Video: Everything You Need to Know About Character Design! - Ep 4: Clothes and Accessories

Greetings and salutations, artists, and welcome to Everything You Need to Know About Character Design,
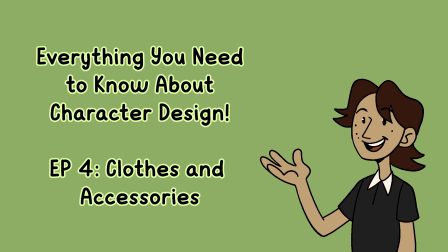5s
Episode 4, where we'll be doing away with our birthday suits and talking about clothes and accessories.
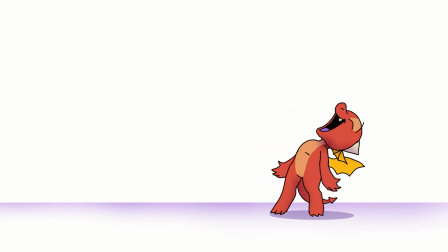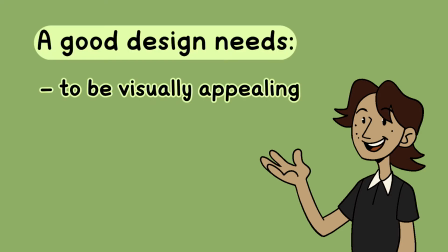20s
So we've learned throughout the series that a good character design needs to not only be visually appealing, but also convey to the audience their purpose and personality.
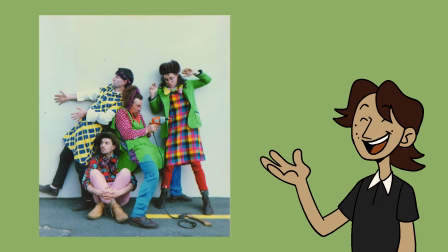29s
Basically, show, don't tell. Clothes play a huge part in this because they'll usually be the things controlling the color scheme, shape, language, and silhouette.
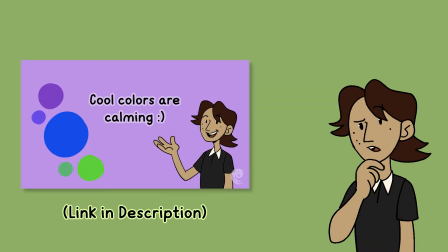38s
We talked about color associations in our previous video, so if you haven't seen it, then how dare you come here first.
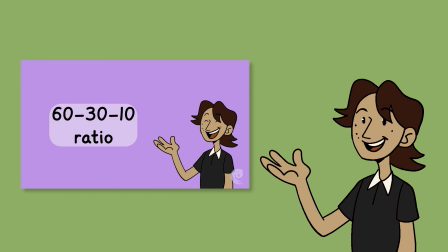43s
I'm kidding! Or am I? In that video, I mentioned to keep in mind the 60-30-10 ratio, make sure your values are not too similar when they're supposed to be different, and to remember the feeling that certain colors give off.
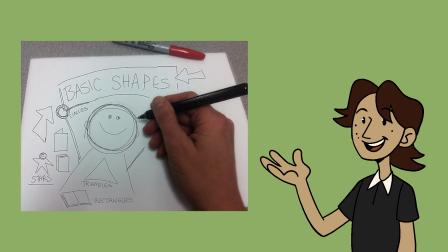55s
Shapes are also present in clothes, if you can believe it.
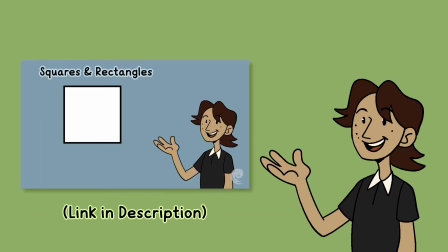58s
If you remember our shape language video, you'll remember our shape associations too, like square characters being stubborn or circles being cute.
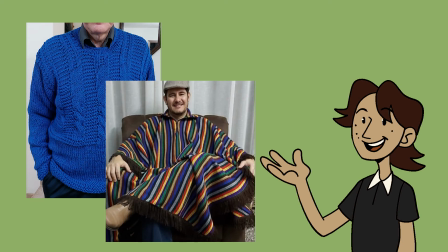65s
A bulky sweater or poncho might have a square look to it and a three-piece suit might feel triangular.
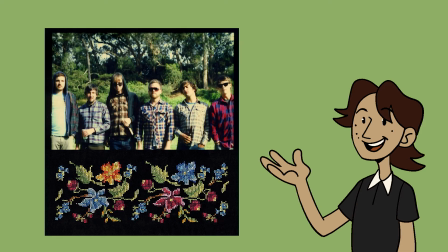71s
The patterns or designs on clothes can also add to shape language or personality, even if they don't affect silhouette.
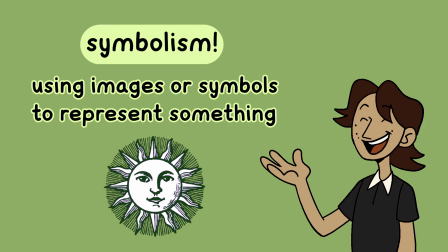76s
This is called symbolism and it means using images or symbols to represent something. A good recent example of this is the clothes of the characters in Disney's Encanto.
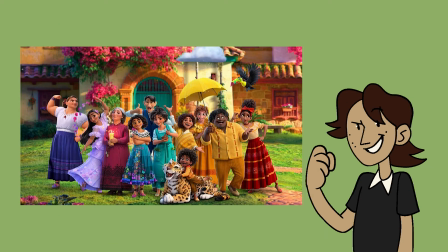84s
The main characters are the Madrigal family, who have unique magical gifts like shape-shifting, future-telling, or being crazy strong.
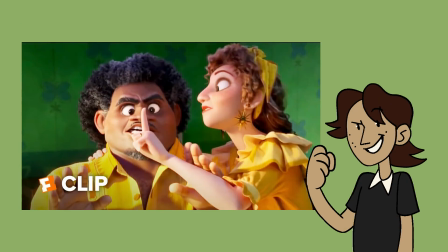91s
I'm going to directly disobey the song we don't talk about Bruno and talk about Bruno because he's my favorite character. His gift is telling the future, and the symbol he is associated with throughout the movie is the hourglass.
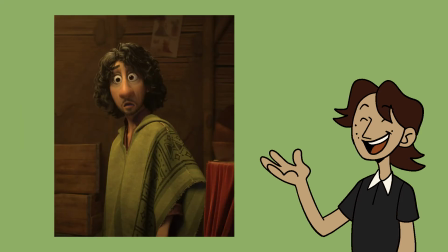103s
It's on his door, in his room, and on his poncho. It's a subtle detail but a really powerful tool for conveying his character.
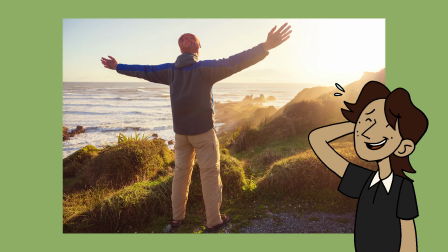110s
The state of a character's clothes can also indicate status. You know, you've got California on your shirt, Texas on your pants, haha, I'm so funny.
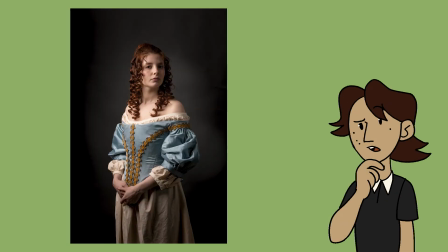117s
No, no, I mean like are they baggy hand-me-downs or brand new and form-fitting? A character with old baggy clothes probably doesn't have a lot of money or resources to buy fancy schmanchy gear.
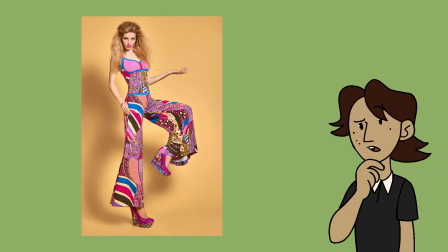126s
Characters can also just wear clothes that they like, but this is also telling of their personality.
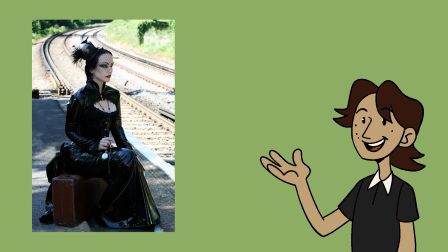130s
You've got an entire spectrum of styles to choose from, from goth to harajuku fashion, and they all tell you something about the person. I could literally go on indefinitely about all the ways clothes can change a character, but I think in order to keep it simple, I'll just give an example.
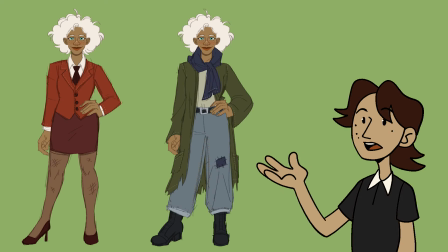143s
Here's a quick drawing of one of my characters, a woman named Brunhilde. Over the course of her story, she goes from working for an evil corporation to becoming a freedom fighter against it.
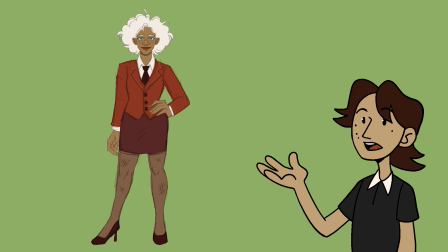152s
While working there, she wears a form-fitting red, monochromatic outfit. The tightness of the outfit is a metaphor for her being constrained by her evil robot boss. Red is an angry color, and the monochromaticness of the outfit lacks individuality.
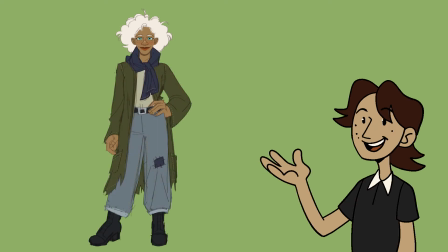166s
When she realizes that the company is evil and wants to destroy it, she trades in her suit for baggy, cool-colored clothes and joins the other freedom fighters. Her jackets are also complementary colors, red and green, so that is also a sneaky way show how much she changes over the course of the story.
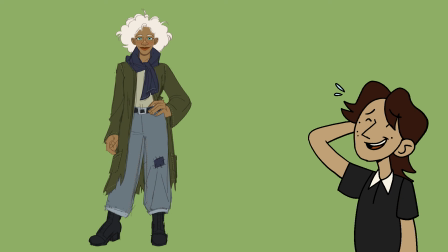181s
Obviously she's not knowingly sifting through a pile of clothes to find that perfect green that's opposite of her red suit jacket.
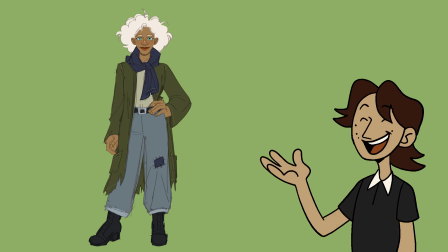187s
It's just a tool used by artists to convey meaning. And now we're just going to touch on the concept of accessories.
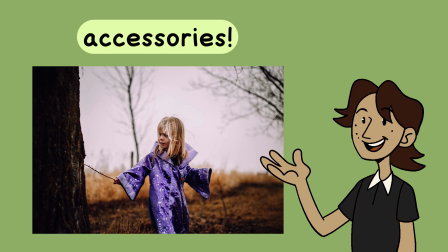193s
Accessories can range from bags to jewelry to magic staffs to wands, basically anything that the character carries that isn't clothes.
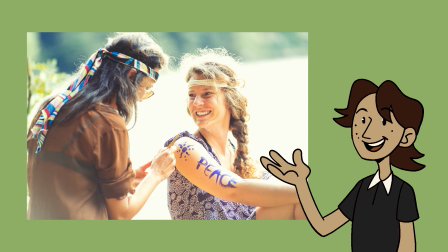200s
They can show status or what the character finds aesthetically pleasing or something that has deep personal meaning. Or they can indicate occupation, like a wizard. I hope that my lecture was extremely informative and didn't make your brain feel too much like soup. Same as our previous videos, practice makes better art, because there is no such thing as perfect. Just experiment until you create a design that you love that tells an awesome story. Thanks for coming by today, we'll see you next time, and remember to get inspired. Bye!